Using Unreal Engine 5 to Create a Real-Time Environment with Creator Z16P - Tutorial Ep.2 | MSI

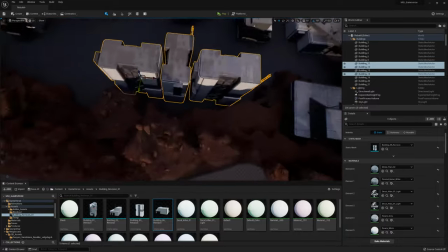back because it would be a shame if i place this building and i end up not being able to see it so that's why over here again you
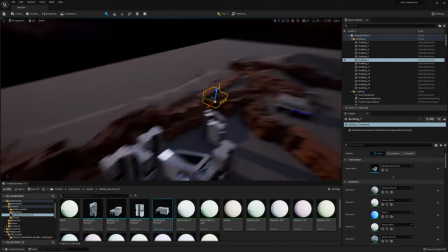see me like moving around my buildings so all i'm doing now is composition luckily i already spent a lot of time completing these buildings and
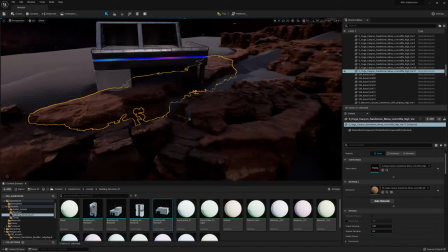taking them completely to final so i don't need to do any modeling or anything it's just about creating like a nice composition also over
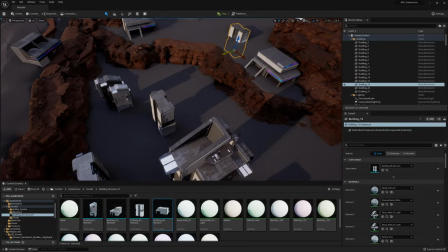here and making sure that the ground is solid because of course that would make sense when we have a building now here once again this is just going to
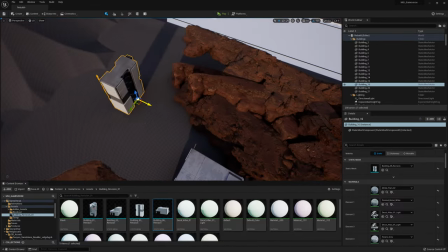be filler buildings they're just going to be buildings that i kind of just want to place over here and i'm just trying to figure out what would be a
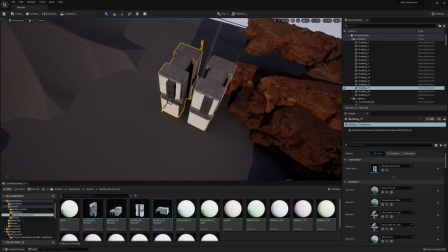nice placement and i decide to turn them around and it's just to like um close off the view to that flat area over there
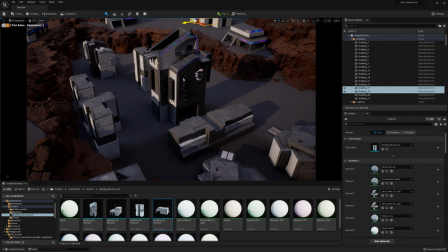and then along with a bunch of trees we will later on be able to not even barely be able to see the actual mountain
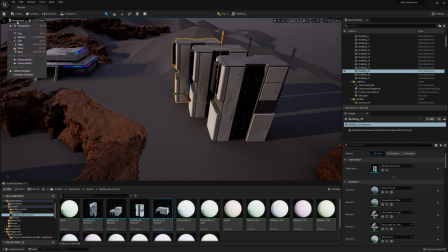which is what i want so over here i'm just trying to give it like a just like a little bit of space because having it just straight will look
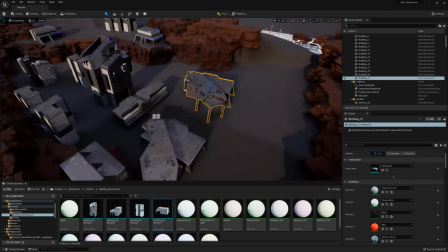a bit boring this one over here we end up not really seeing a lot so i just want to be able to see like a tiny bit of like the in
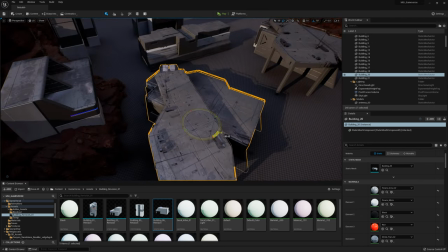the corner it doesn't need to be anything very special but you can see that we are starting to take shape in all
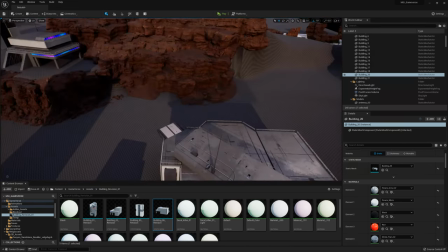of these buildings now for the rest you can see that I also sometimes like sink in a building that kind of stuff you can
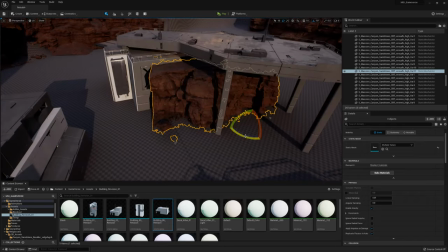only really do if you know that your camera will not get close to it also over here you can see me just like adding some rocks here just in
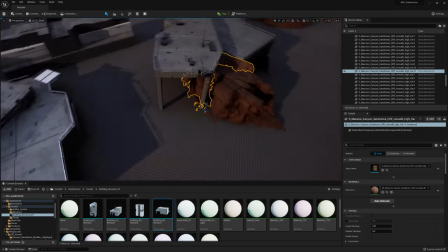case you can see it even though it would not make too much sense around the back but I know that I will never be able to actually see
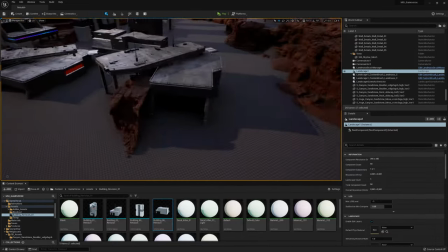the back of that building so I'm just placing these rocks because it would feel strange if we have this entire environment and we have so
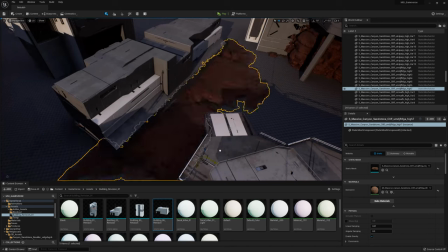many rocks but exactly where every single building is we will just not have any rocks so that's why i'm just now placing a few of them here and there
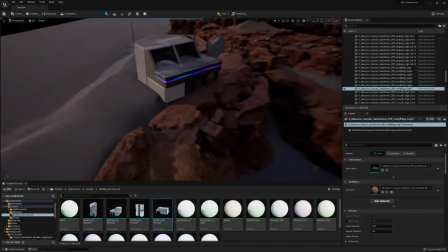even if they are just like sitting on the ground like you can see here it will just add some extra improvements and now over
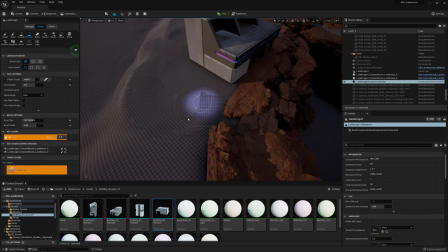here i'm just basically improving the twain i'm just making it a little bit flatter so that it actually fits with this building and then later on this one is quite nice
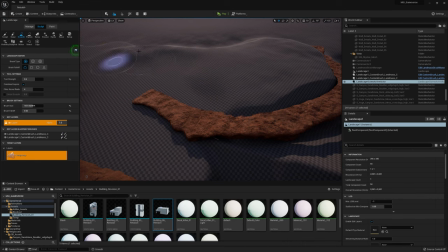because it will just have like a few small trees around it so it will just look nice but there's nothing too special
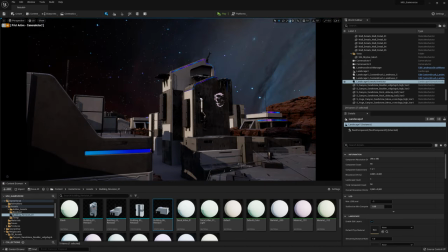about this so yeah right now as you can see it's mostly composition but this is working really well you can see that I can look all the way towards
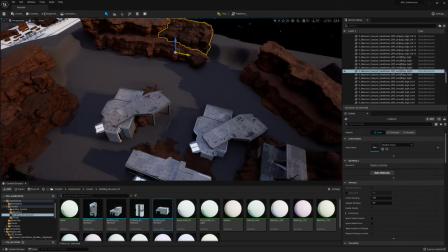the back but there is something interesting going on pretty much everywhere and now just again as I said for shadows I'm just closing this
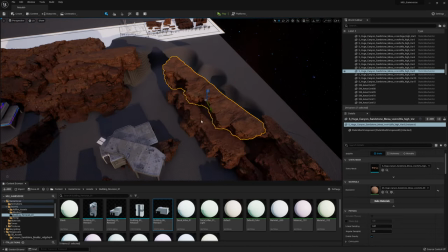area off I'm not spending a lot of time on this I'm not making this look perfect at all it's just so that I can have a nice
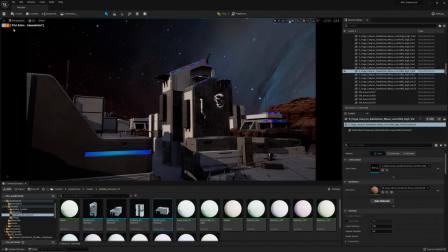closure in case my camera accidentally pants around it but also for our shadows and everything so this is starting to look pretty good i think i'm
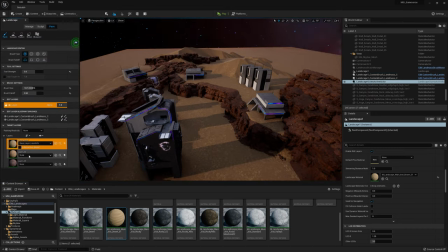pretty much got like the buildings down right now so i'm adding my landscape material which i already created now i'm just switching my landscape color
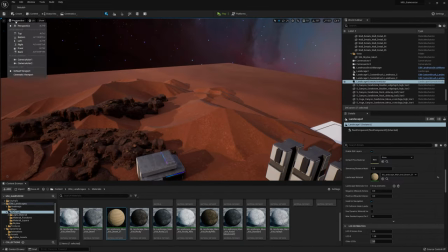to be like a more pinkish pinkish more orange color as you can see over here and that's pretty much all i need because i know that once i
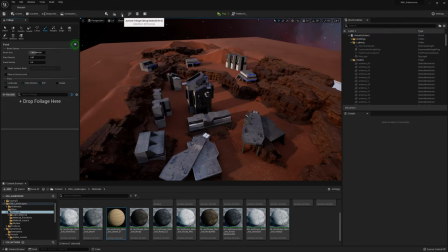actually have the foliage in here you will not be able to actually see that now I also want to mention that now we are
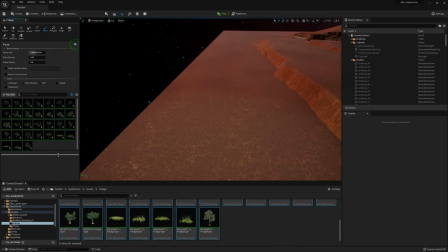going to start with our foliage I got a bunch of foliage already set up because this takes like half an hour to set up this foliage in the beginning will look very very dark in terms of the shadows but because we will be using fog later on they will not actually stay this dark
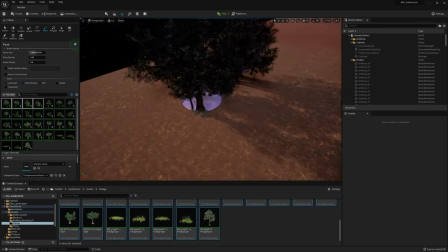over here you can see that I'm just playing around with my painting functions using the foliage painter inside of unreal and I make sure that my paint density
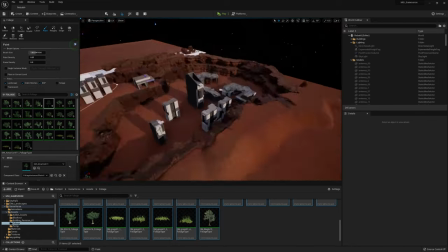is very low and you can see that I turn off a few different trees because the trees are massive and I don't really like that.
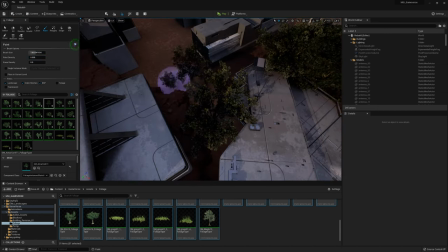And now it's just a matter and I'm doing this really sloppy. Just know that if I would have more time, but I don't have enough time right now to keep the video short,
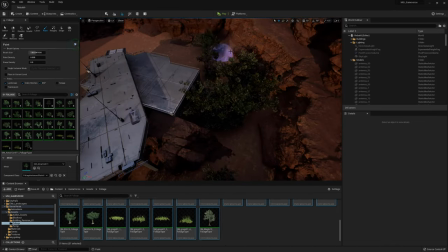I would spend a lot more time really precisely placing every single tree.
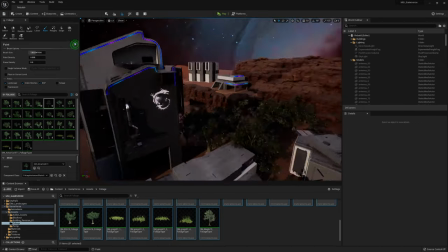But if you don't have the time for that, this is a great way to just very quickly fill this in,
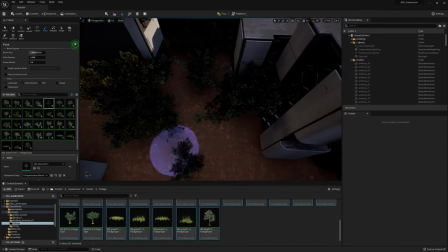which is great for example for a block out or for just a concept so that's where i'm
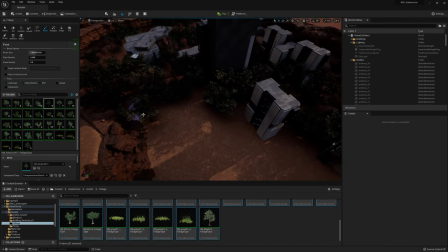going with this right now i'm just placing these trees in here and these trees actually
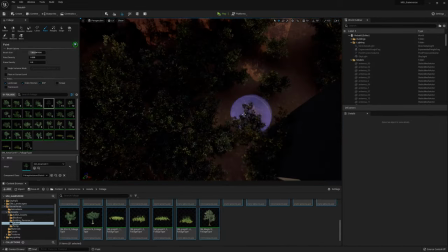do add quite a bit of heaviness to my scene because they are quite high poly and they don't really have the best optimization so this
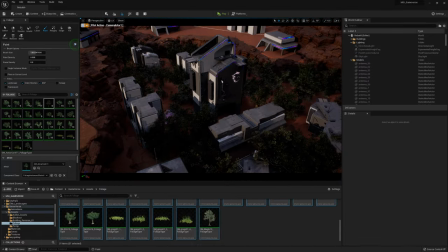was a nice test and i did notice that the frame rate was dropping but um i'm not going to blame the laptop for that because even my desktop
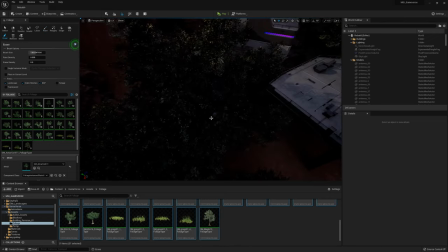pc with an rtx 3090 was also dropping in frames once i do the foliage so it's actually doing it's actually holding up really well so it's really impressed
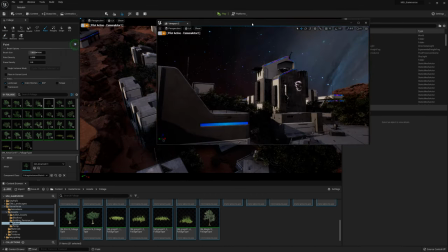I was a little bit worried that compared to like some older PCs that it would be running at like 6 fps but no it is
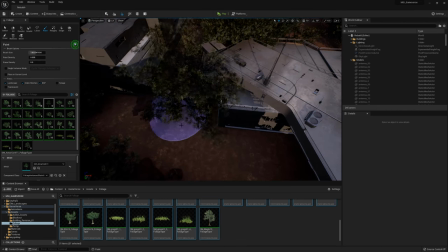still rocking like a solid 30 fps which I'm really happy about for something like this so over here do be a bit careful when
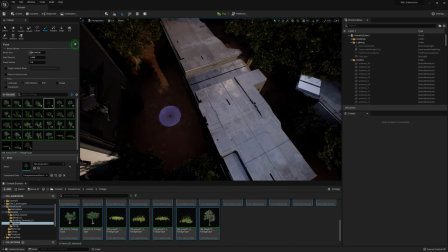you place trees close to the camera you do not want to make it that we spent all this time placing our buildings and then you have like a piece
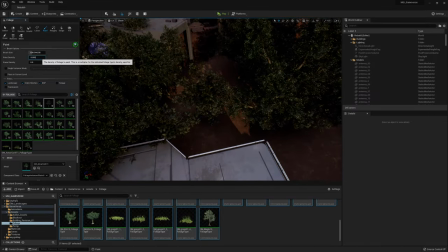of foliage or like a tree or something, all of a sudden blocking all of the composition that you did.
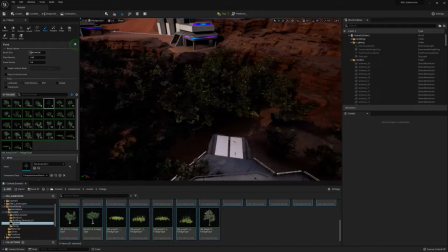So you want to kind of like strategically keep the trees away or make the trees very small in those areas.
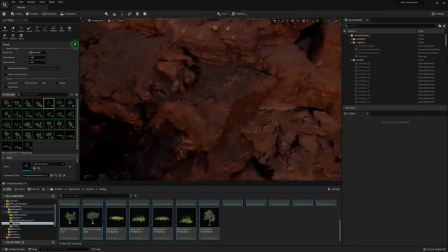Same over here. I'm not placing very large trees here because I know that if I all of a sudden block this entire building,
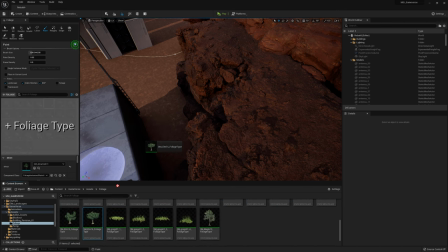it is no longer an eye catcher than it is just another tree, which we have a lot of.
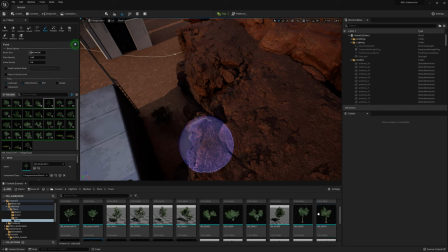Over here, what you can see me do is I actually place a manual tree because i just could not get the right size over here so i'm just
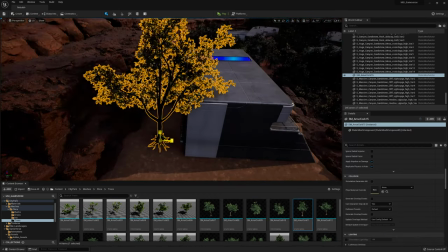placing a nice manual tree so that i still have like a tree sitting in background because don't forget i still have that second viewport on
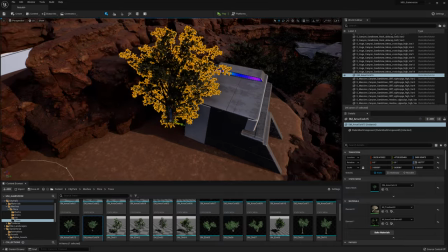my other screen so even more impressive is that i'm rendering this scene twice right now at the same time but yeah so basically i'm just
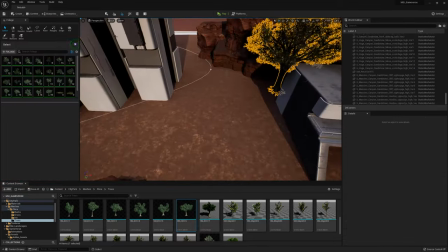placing this tree here because i want to get uh like something sitting in the background which i think will look quite nice and then over here I'm not
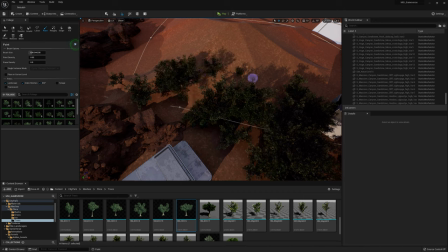too picky this is just like background info I'm just placing a bunch of trees so that we are kind of like blocking off the mountain so that you can only
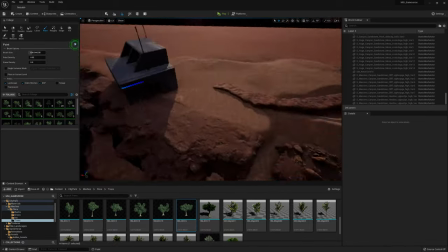look through the mountain through the treetops and everything and for the rest it's quite basic so yeah as you can see the trees
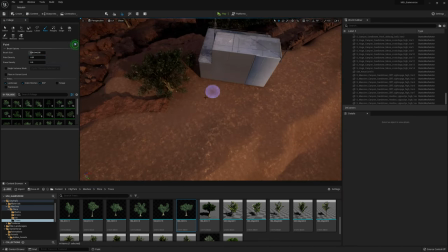are very very dark right now but again don't worry about that that's something that we will fix during our
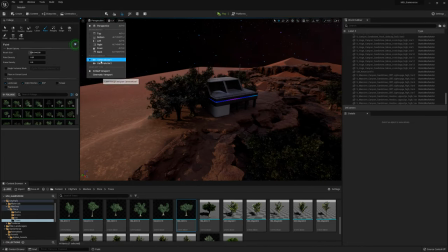lighting because it is distant field shadows that are causing this darkness So yeah, over here,
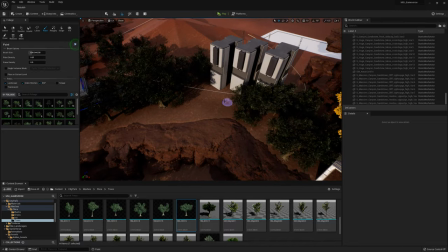I'm often switching to my camera.
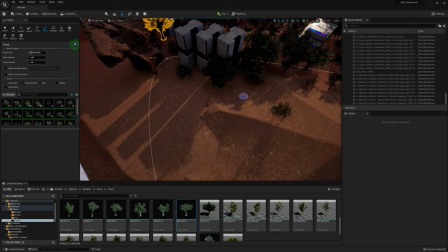And then now I'm going to more precisely place my trees to make sure that they fill in any gaps that look very empty.
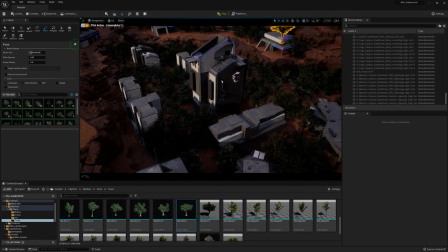And also to make sure that they do not break my composition. So you can see here that I'm literally painting sometimes.
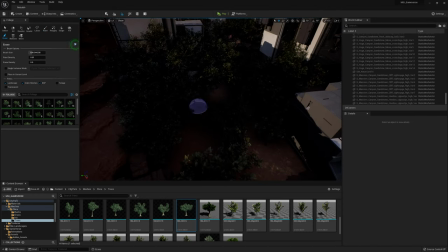I'm painting while I have my camera activated. And over here, you can see that I'm painting stuff away.
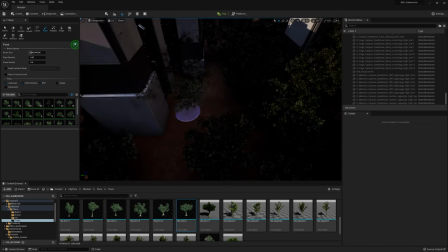Again, it's just for like my composition. So and then sometimes you will see me often switching.